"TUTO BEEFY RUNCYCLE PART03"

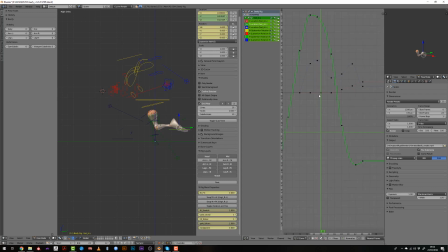4:09 This is very important. By adding a second keyframe and offset it slightly on the right, like this, I will kind of make the foot floating in the air. And so we have the same thing here on the downward position,
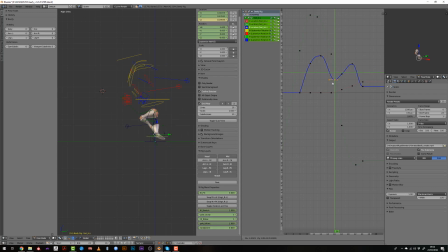4:24 where it will stay kind at the same level in time. And you see that I have offset it on the right, because I wanted the heel to get closer to the butt, to get more athletic run.
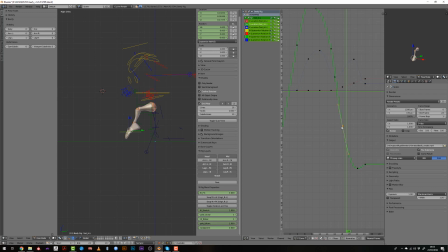4:40 I tweak a bit the Y axis by smoothing the curve to get a more fluid movement. This is something that is pretty hard to explain. You have to experiment a bit with the curve and try to understand how they affect the movement.
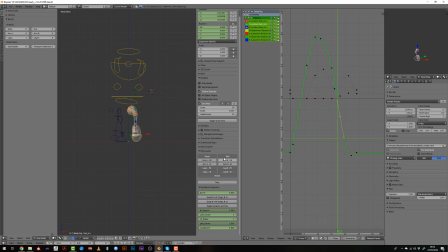4:58 I will clean up a bit the view by hiding the unused layer, and then you will see that from the front view we can see that the left and right motion of the foot is totally off. So I will have to fix this. So it's pretty simple.
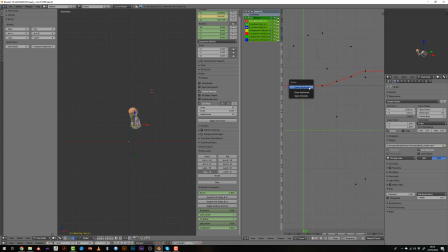5:17 When the foot is in the passing stage and in the air, it will get further away from the body. So when I'm on this very pose, I will slightly offset the foot by increasing the X value.
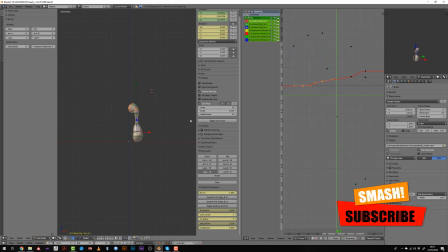5:36 And this very keyframe will be mostly the most extreme position on the very left of the foot. So it means that then the curve should go down, meaning that the foot should recenter on its line.
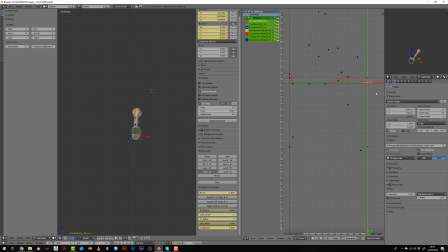5:53 So I will lower this value and then I will rotate this point, trying to guess how it should blend with the very beginning. Now I can revise this that I've set to vector by resetting it to vector,
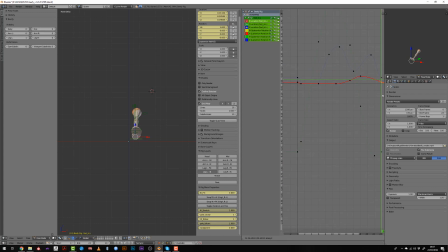6:07 and the vector will automatically get aligned with the previous point. It will point, sorry, to the previous point currently. Then I can duplicate my very first point and move it onto the end,
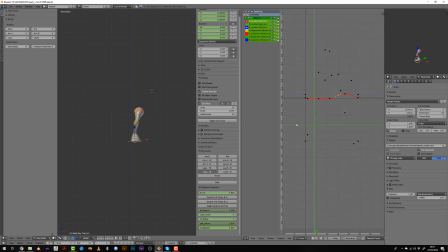6:25 and I should have a smoother movement and a seamless movement. So it's not perfect yet, but it looks way better. What I've spotted then is that there was here a slowing down on the z-axis, which is wrong.
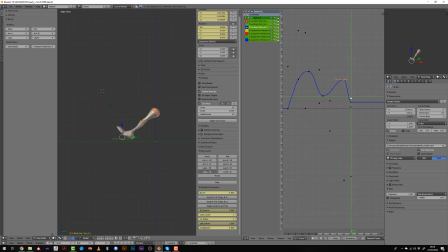6:43 This is what I've told you before. The foot is falling, so it may not slow down here. So I will make this value higher so that the foot is higher at this stage before it gets to the next frame with a very
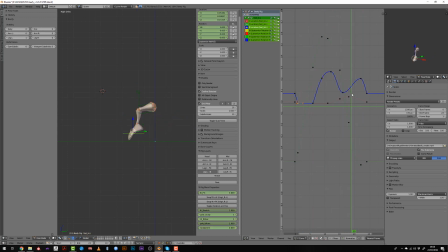7:00 abrupt curve, a very straight curve toward the ground, and it should look more natural. This is the kind of detail that we may not see at first glance, or I don't know, sometimes the animation seems okay,
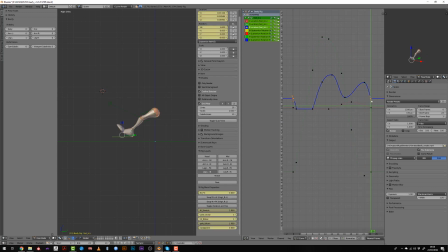7:15 but really sometimes I'm moving the curve without even watching my animation, because just by looking at the curve I know that it's wrong. And in this case, I don't have like a falling curve.
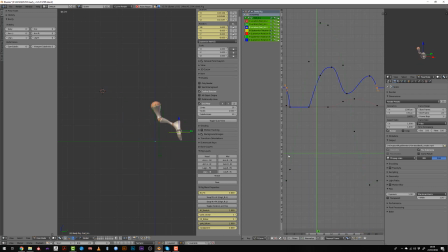7:31 So I fixed it and now I can watch my animation and it looks better for sure. So now I can work on the foot roll. I will get rid of the Y keyframes in the middle because I haven't used them yet.
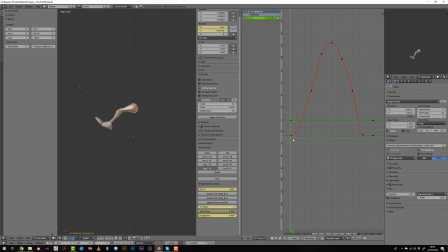7:47 We will use them in the very last part of this tutorial because I've forgotten to do it before. And my rule of thumb for a 24 frame run cycle is generally that when the foot touch the ground, I will make it flat like one or two frames just after the contact,
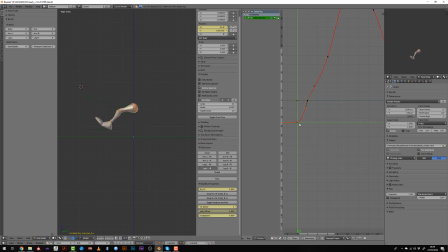8:06 and you want to have a very fast slap, so you may switch it to vector.